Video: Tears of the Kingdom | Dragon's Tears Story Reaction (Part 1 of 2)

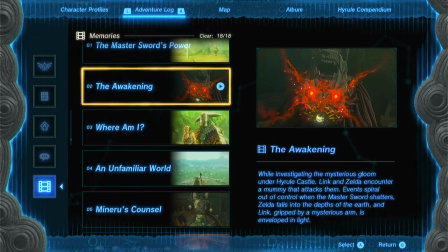4:08 They have a, you know, strong background in that. And they're popular around the world, so... Yeah, I think a lot of people can pick up on the emotions meant to be felt by that kind of music.
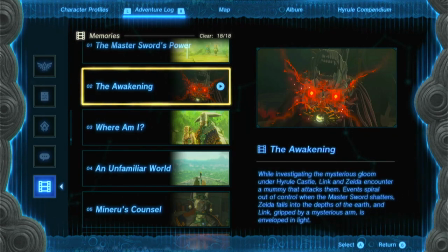4:24 Okay, so that's the end of the scene. We didn't see Link speak to Raoru, but we'll see him here.
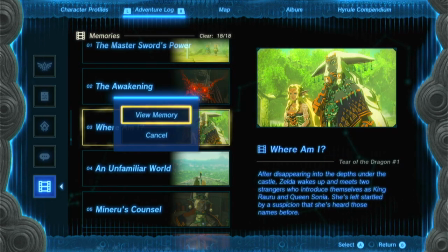4:36 We will see where Zelda went.
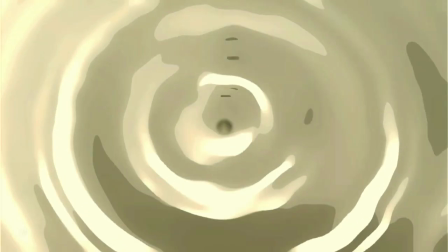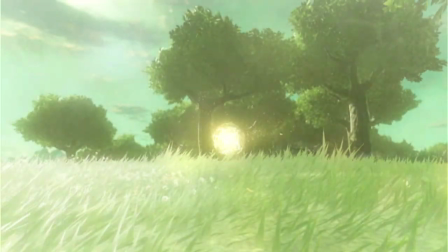4:44 I feel like that when you
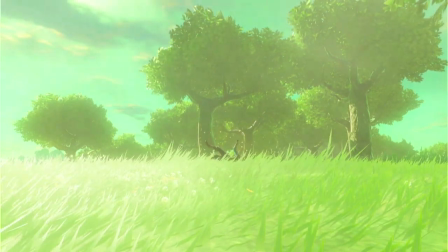4:47 go through the map, you know, and you find these tiers, I think chances are very high that we will see them out of order.
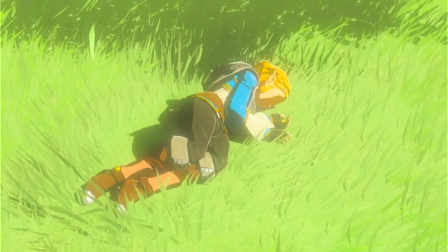4:59 but it still manages to work. You might appear like in a very advanced part of the story.
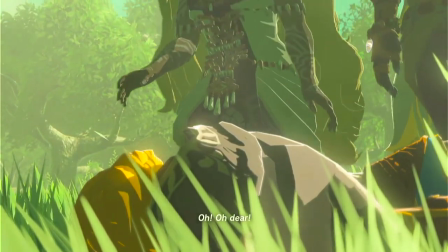5:07 It kind of adds to the mystery, and then you want to, you know, see the backstory.
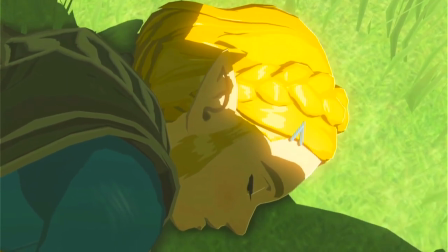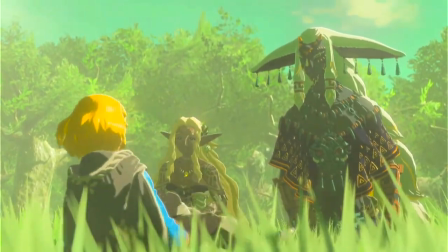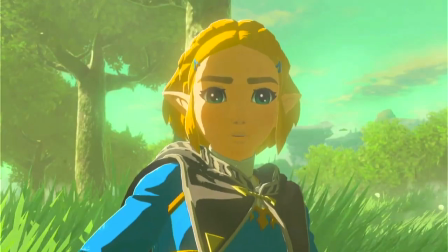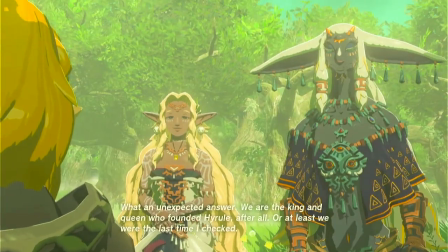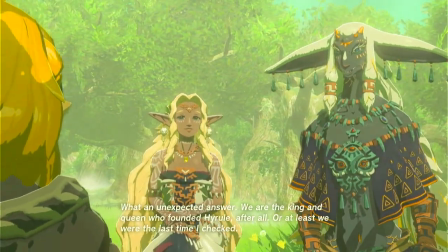5:59 驚かせてしまったようね。ごめんなさい。私はソニアと申します。そなた、名は何と？私はハイラル国王ロームが娘、セルダ。これはいいなこと。ハイラルは我らが起こした国。私以外に王はおらぬはずだが。
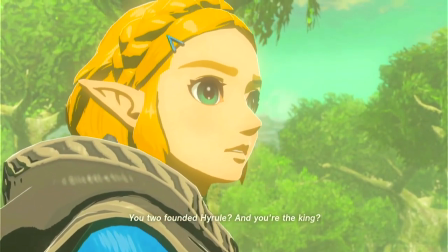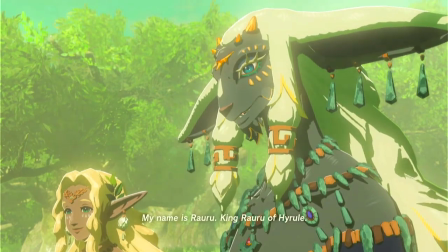6:09 Here we can talk about the quality of these three voice actors.
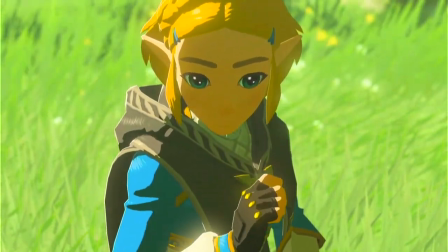6:15 What the quality of the voice of Zelda's voice actor is trying to convey is that she's very pure.
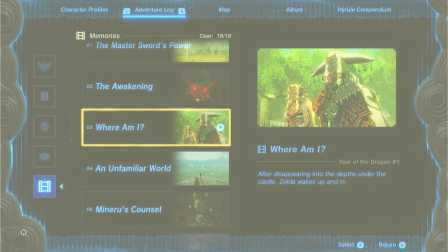6:26 It is higher, so that does kind of denote youth, but not too young.
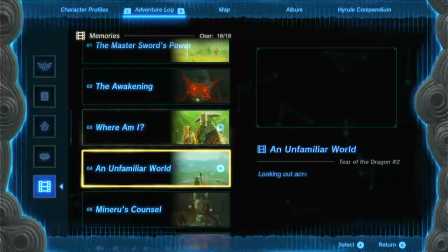6:32 Alright, let's continue on to the next memory. Sonia has a very kind of prototypical
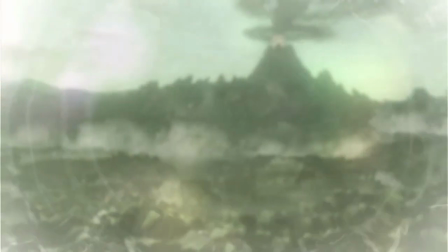6:42 kind of older woman, queenly, stately, very proper.
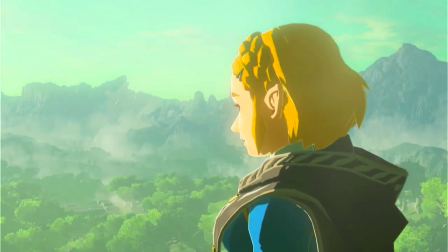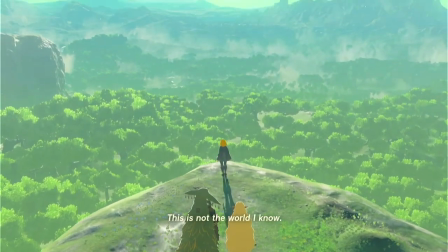6:53 Naoru is maybe the most interesting choice of the three.
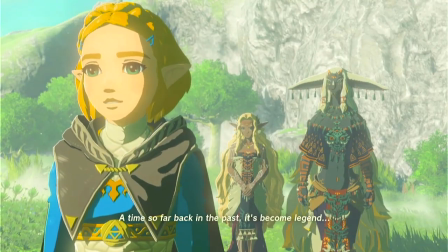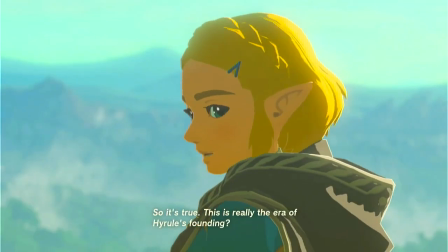7:02 Many, many, like, powerful or older male figures, they'll have deeper voices.
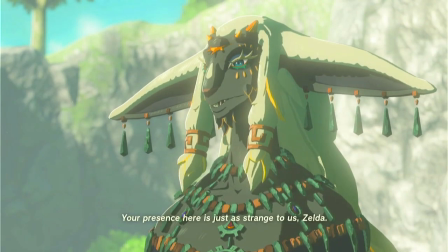7:06 But Rauru's voice is a little bit higher. But still, there's very much a tone of, like, nobility to it.
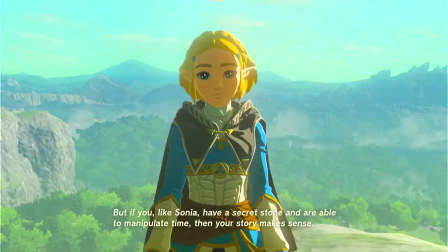7:17 And kindness and wisdom.
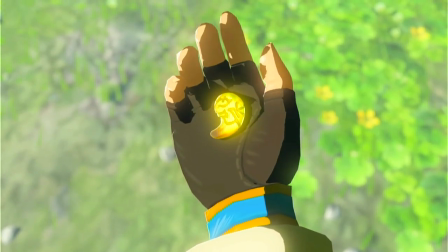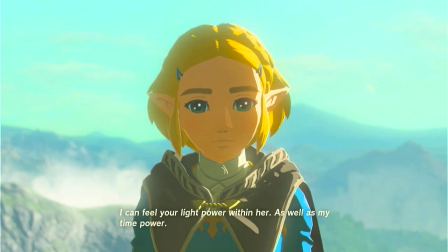7:27 And then all of this kind of, like... It's not unspoken language, but like, what is implied through the quality of the voice,
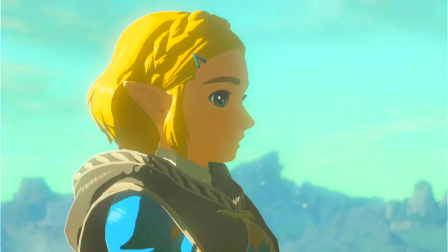7:36 it's never really addressed in the English voice acting, because there's just not that same vocabulary.
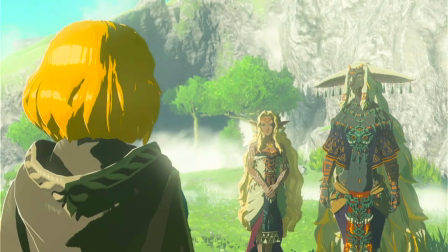7:44 Like, what does a noble performance in English sound like, just by the quality of the voice?
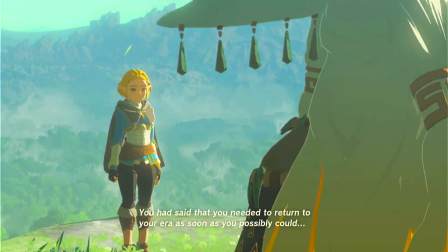7:51 Is it tone? Is it intonation?